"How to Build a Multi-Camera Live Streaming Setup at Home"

Hey, I'm Chris from Wistia and this is my live stream setup. If you know me, you know I'd like to architect some pretty crazy video rigs.
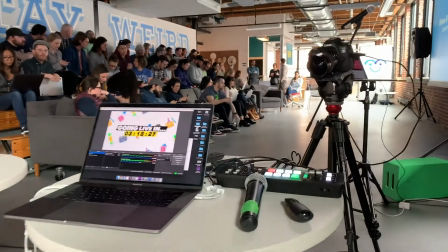(0:09)
Some call it a problem, I call it a passion. But the main reason that I've built my live stream rig the way that I have is to keep my audience engaged, entertained, and interested.
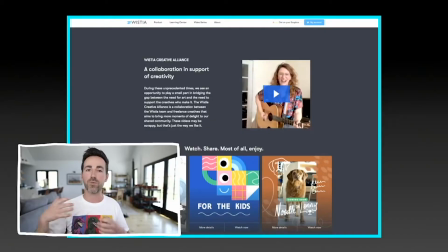(0:20)
Setting up my live streams to have multiple camera angles and a couple of different screen layouts helps me break free of the normal,
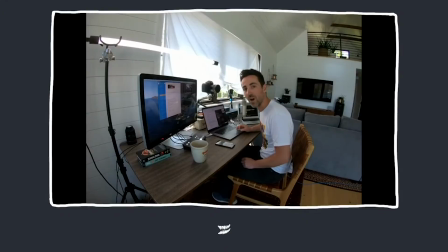(0:26)
boring, one-shot webinar we've all come to loathe. So in this video, I'm gonna dive deep into all the gear, hardware, software that goes into my livestream setup for Wistia.
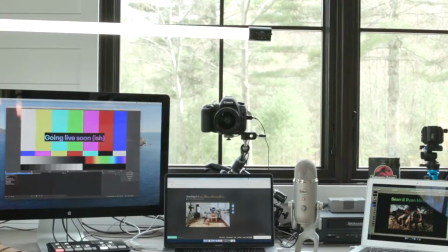(0:37)
Here's a rundown of the rig. Let's start with the webcam. I'm using a Canon 5D Mark IV with a 24 millimeter lens.
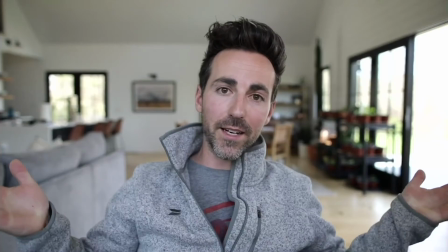(0:45)
This gives me a nice shallow depth of field and it's wide enough to be able to place within arm's reach.
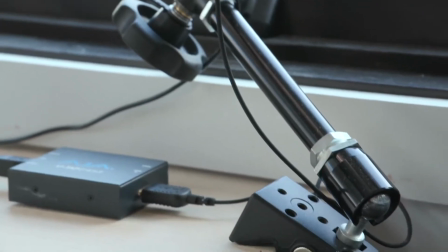(0:50)
The camera's mounted on top of an impact articulating arm. This arm is using the jaws clamp to attach to a mini half Apple box.
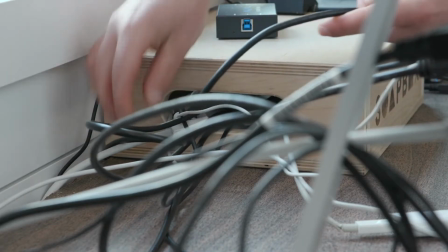(0:58)
The Apple Box is surprisingly helpful for wire management. I can hide a bunch of cables inside there, so my desk doesn't look like a bowl of spaghetti.
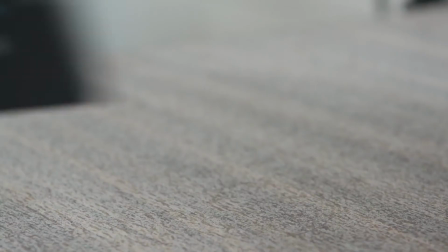(1:07)
I'm feeding the image from the 5D into my computer with this. This is an HDMI to USB converter.
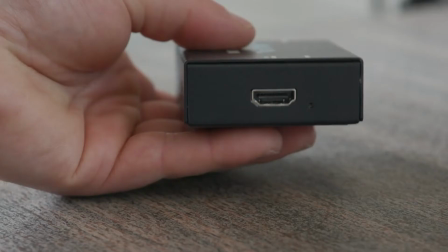(1:14)
With an HDMI to USB adapter, you can turn literally any camera with a clean HDMI output into a webcam. Side note, in my opinion, every single video producer should own an HDMI to USB converter.
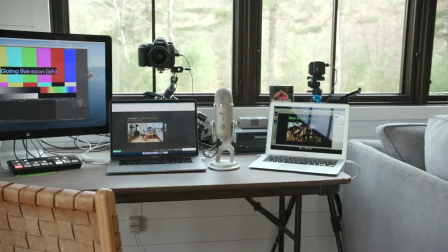(1:28)
It is just incredibly versatile. For audio, I'm using this Blue Yeti USB microphone.
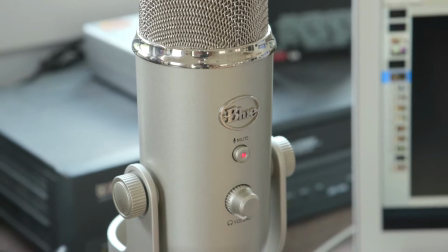(1:34)
For the money and ease of use, you can't beat this thing. This is the Blackmagic ATEM Mini Video Switcher, and for around 300 bucks, it's a pretty awesome tool.
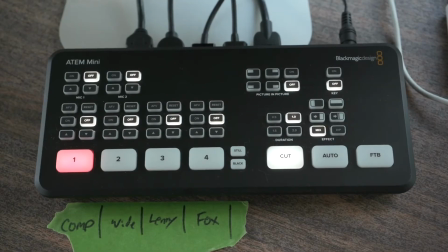(1:44)
The ATEM Mini lets you switch between four different HDMI inputs,
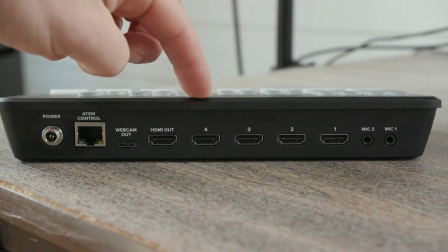(1:48)
and what's incredible is that you can output the switched feed right into your computer over this here USB-C port.
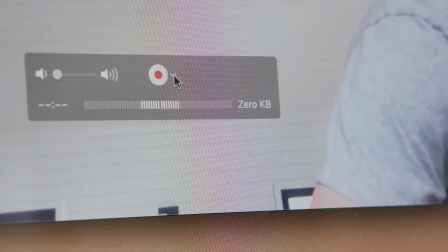(1:55)
Plug it into your computer and it shows up just like any other webcam would. Now, you might be wondering why I don't just run the 5D video feed into the switcher and then run that into my computer. Well, I could, but I like having a dedicated webcam feed just for the webcam.
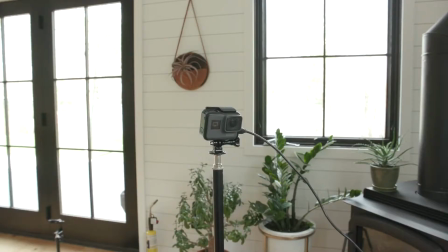(2:12)
So I'm running three cameras into the switcher. Camera one is a GoPro giving me a wide shot of me at my desk. Camera two is a Canon C200 shooting my dog Lenny. I know, I know, this is really overkill, but hey, I had a C200 lying around.
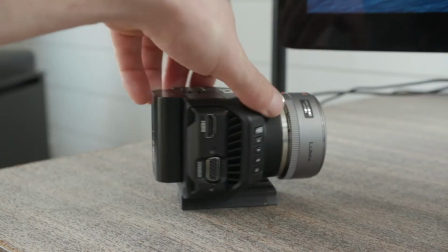(2:26)
What do you want me to do? And camera three is a Blackmagic micro camera that's trying to capture a fox that has been hanging out in my backyard.
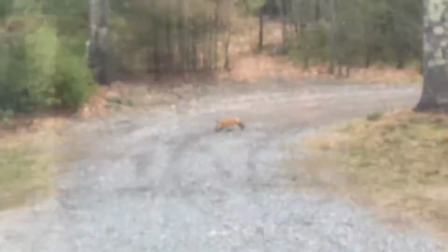(2:34) So here is FoxCam, and surprisingly enough, there is the fox.
I'm using the fourth input on the switcher for a second computer.
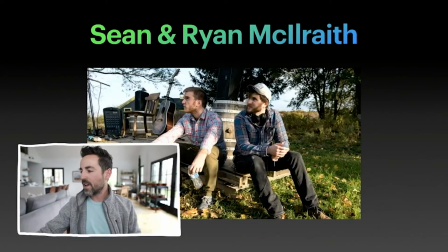(2:43)
I use this second computer to present a keynote slide deck, to show videos, and to host Zoom calls with guests on the live stream.
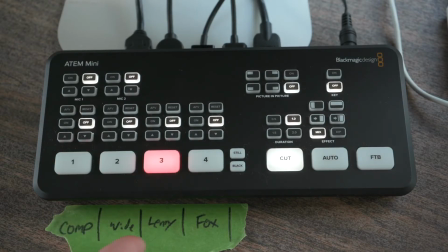(2:51)
The ATEM switcher lets me switch between the second computer and three of my camera angles. For a bit more creative flair and tech absurdity, I rigged up a VCR to act as another source.
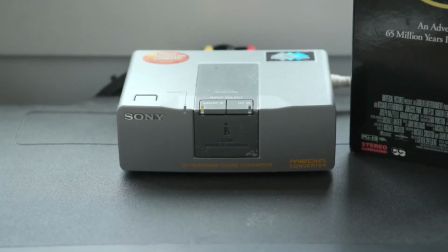(3:02)
In this case, I'm using this late 90s era Sony box that converts RCA to Firewire.
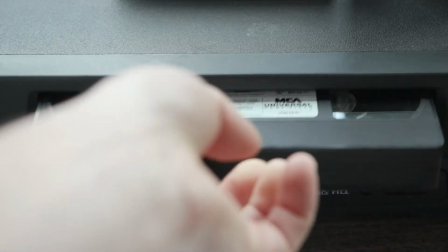(3:08)
What's cool is that when you power this baby up and plug it in, it just shows up as a webcam source on my computer. I don't even know how this works, but it's incredible. The final piece of hardware is the Quasar four-foot LED tube light.
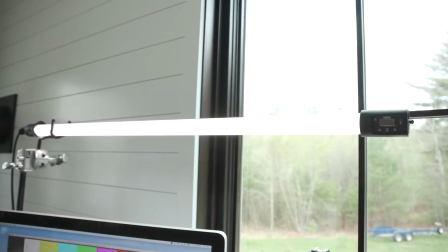(3:21)
You might say it's overkill, but it actually works pretty well to get some nice even fill light on my face.
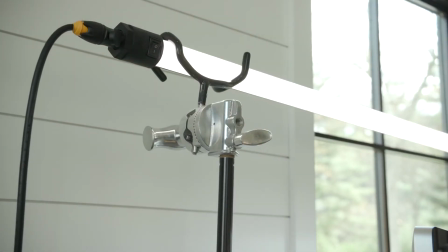(3:27)
I've got the light in a boom pole holder on top of just a basic light stand. Okay, let's talk software.
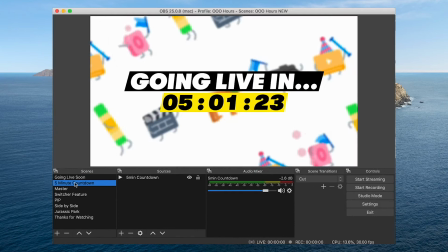(3:34)
So at the heart of this whole live stream rig is OBS software. With OBS I can create different scenes that I can easily switch between during the show.
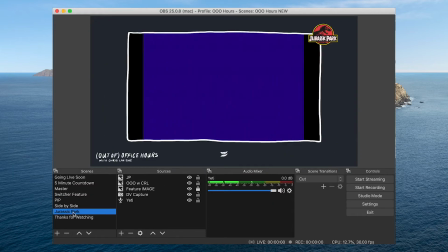(3:43)
For out of office hours these are the scenes that I filter through. First is a graphic that says I'll be going live soonish.
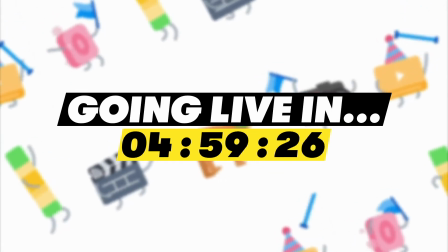(3:50)
Five minutes before I'm scheduled to go live, I'll start a going live in five minutes countdown graphic that I have with some Wistia music.
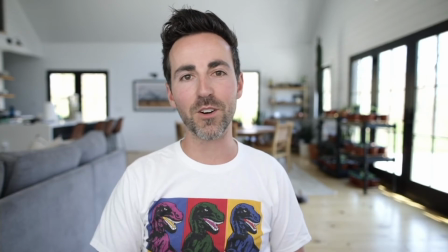(3:57)
I have my master full screen webcam shot. I've got a full screen video feed from the switcher.
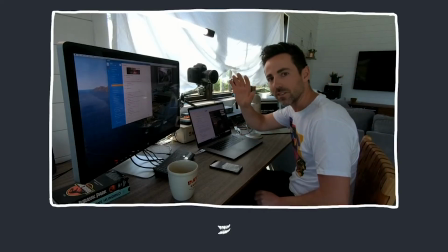(4:04)
There's a switcher feed with some show branding.